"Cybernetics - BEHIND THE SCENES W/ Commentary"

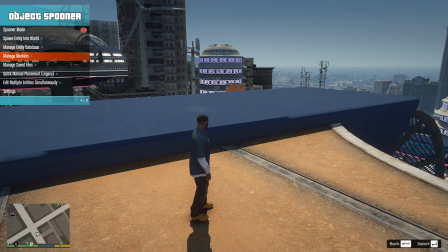Hello everyone, today I'll be showing you how I made Cybernetics come to life. I'll be first talking about the first scene in the film. Quick side note, I'll be talking more often in the beginning of the video, but as the video goes on,
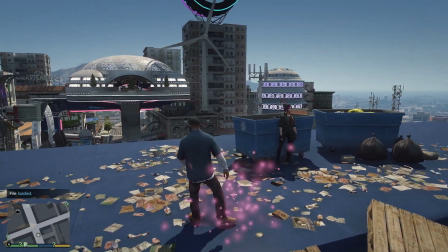I don't want to repeat myself, so I'll just add a quick text box to explain certain parts of the film.
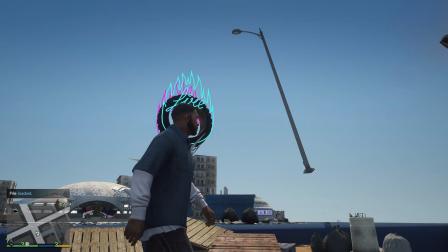In this scene, I used a street light in order to brighten up the scene at night.
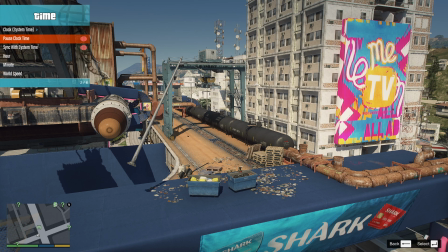So when it's nighttime, the scene looks a lot nicer when there's a street light on top of it.
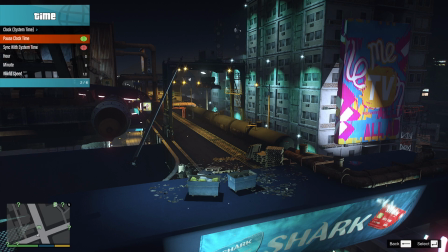Just to show an example, this is with the street light, and this is without the street light.
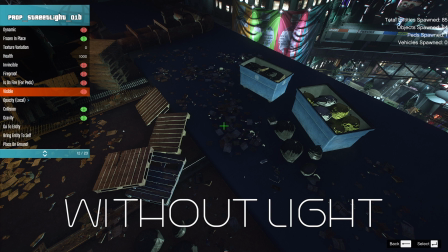As you can see, the scene is way darker, which would make the character a lot harder to see.
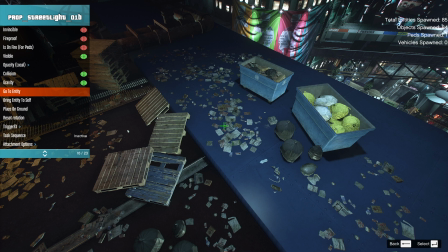And I had to add some sort of light, so I decided to just add a floating street light on top of the scene, and it worked out pretty well.
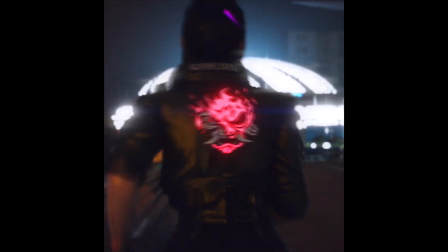Although you could see the light a little bit in the film,
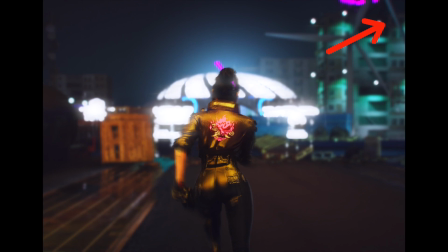I think I cut it off the screen enough where you just don't notice it or you think it's hanging from something.
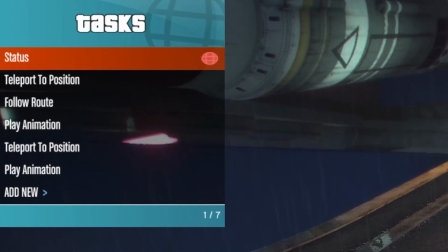In this film, pretty often I use task sequences in order to allow the characters to walk on their own or to play animations on time.
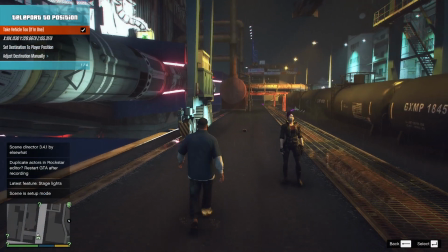So for example, for the main character in the beginning of the film, I basically made her run from one position to the other, and then as soon as she got to the end of that position,
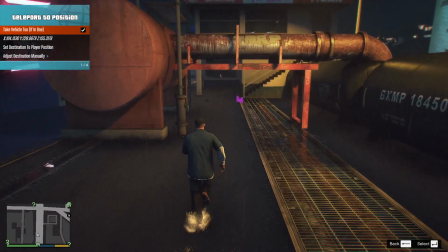she would play an animation in order to time these animations properly and make it look very dynamic. So for example, when she's running, her route sequence is 13 seconds long.
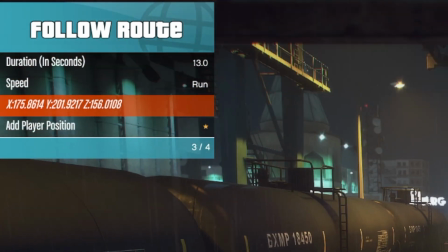So I basically timed it where as soon as she gets to her position, she plays an animation. And this is one of the best ways to kind of make a bit more complicated, more complex scenes.
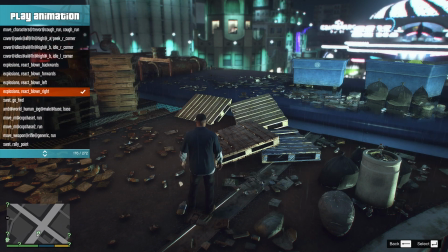I also use teleport to position very often in order to allow the character to go back to its original position so I can do retakes as much as I want. If something happens, for example, if the character ragdolls, all I have to do is re-enable the task sequence and it starts over again.
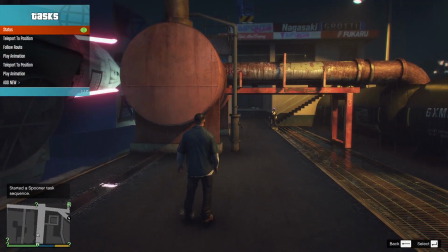And that's a really great way to just do as many shots as possible and not having to worry about, repositioning the character or anything.
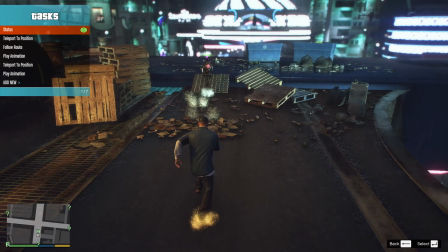Just adding teleport to position is very helpful and saves a lot of time.
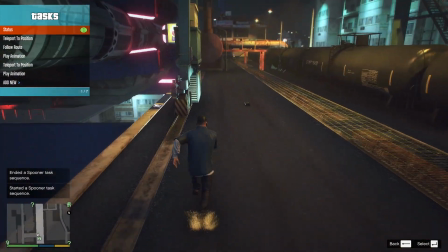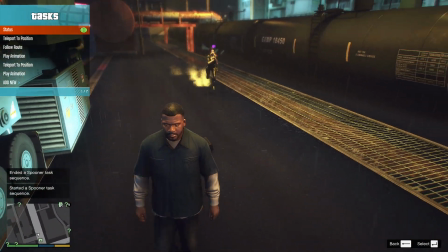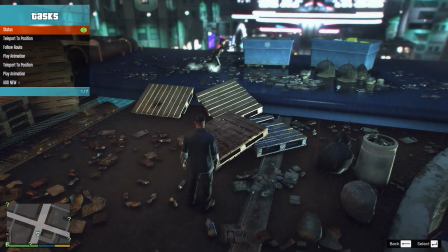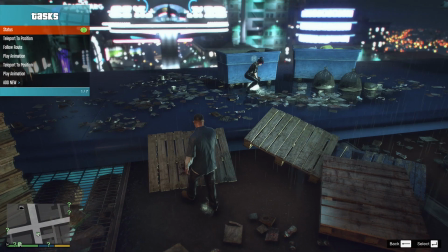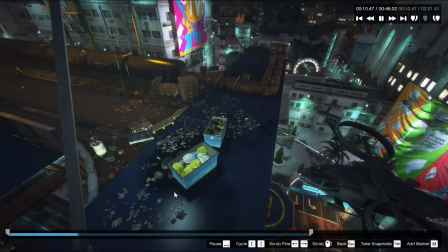When I was actually recording this, I was just in the helicopter with menu open, and when I was ready, I just pressed start task sequence, started recording, and I just waited for her to run towards me.
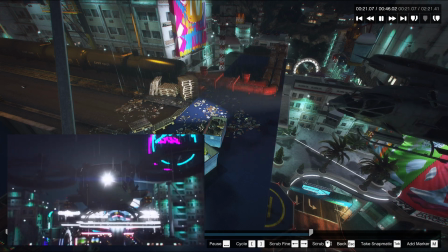And as soon as she dove, I rose up from my hiding position and I just surveyed the area with the light attached to the helicopter.
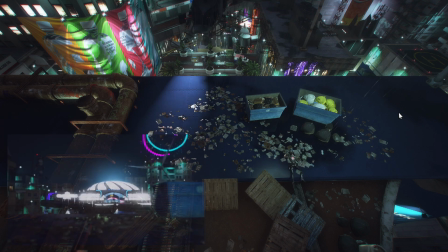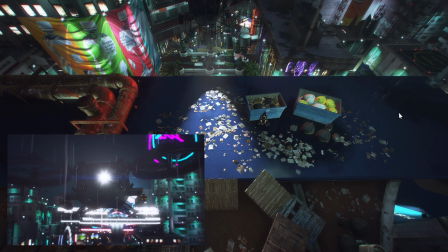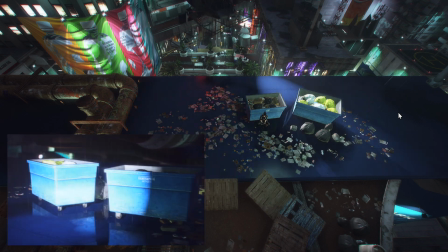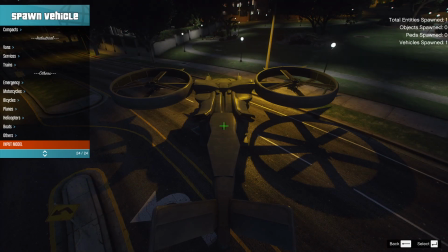If you want to know how I actually created those lights on the helicopter, it's a bit of a weird process.
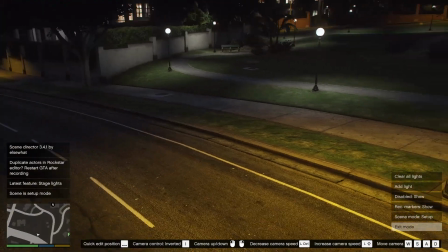At first I thought a spotlight mod would work, but unfortunately Rockstar Editor does not actually load up the spotlights for some reason.
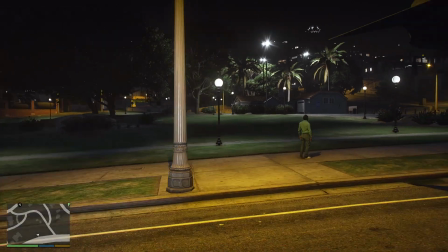So what I had to do was basically use Scene Director and the Scene Director lights.
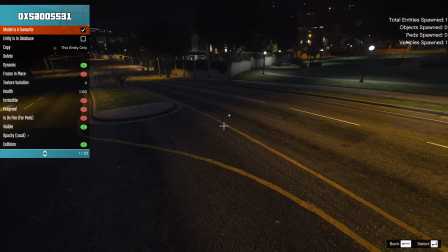And then I opened menu and I attached those Scene Director lights onto the helicopter.
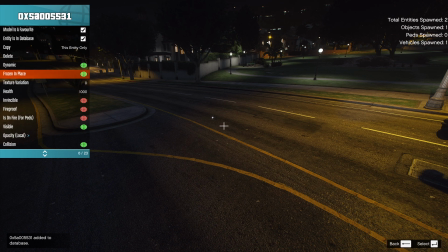This is definitely one way you can do a spotlight for a helicopter. It's kind of limited in terms of like how far it can project the light.
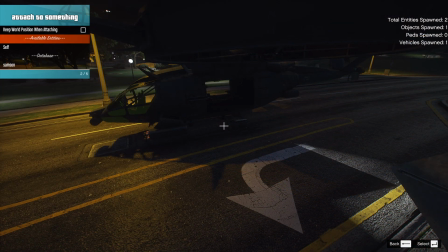It can work if it's pretty close up, like I did in my scene. I attached the light in this example on the door.
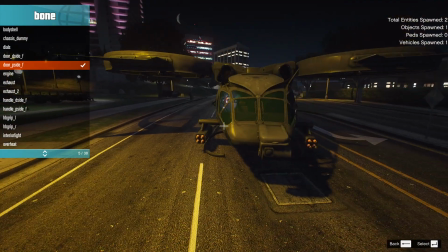I recommend not attaching it to the door because sometimes if you do that and you open the door, the light's gonna move, but as long as you close the door, it's fine.
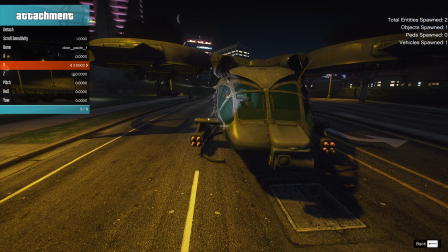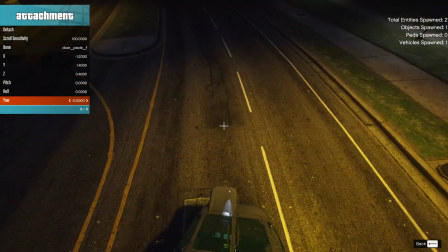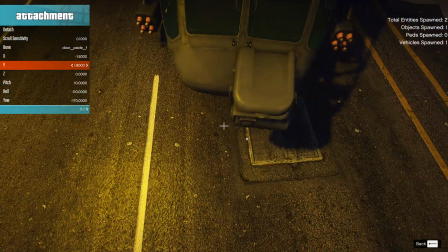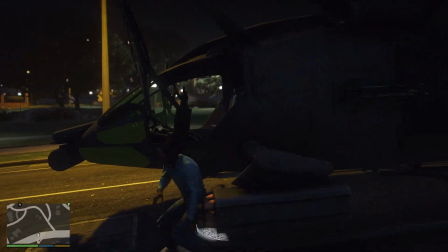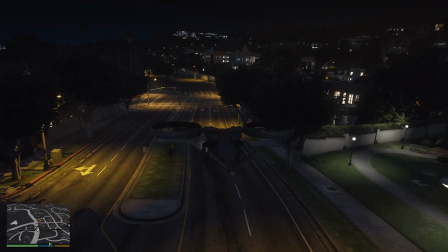One issue I found with this technique is that the lights aren't very powerful, especially only if you use one light.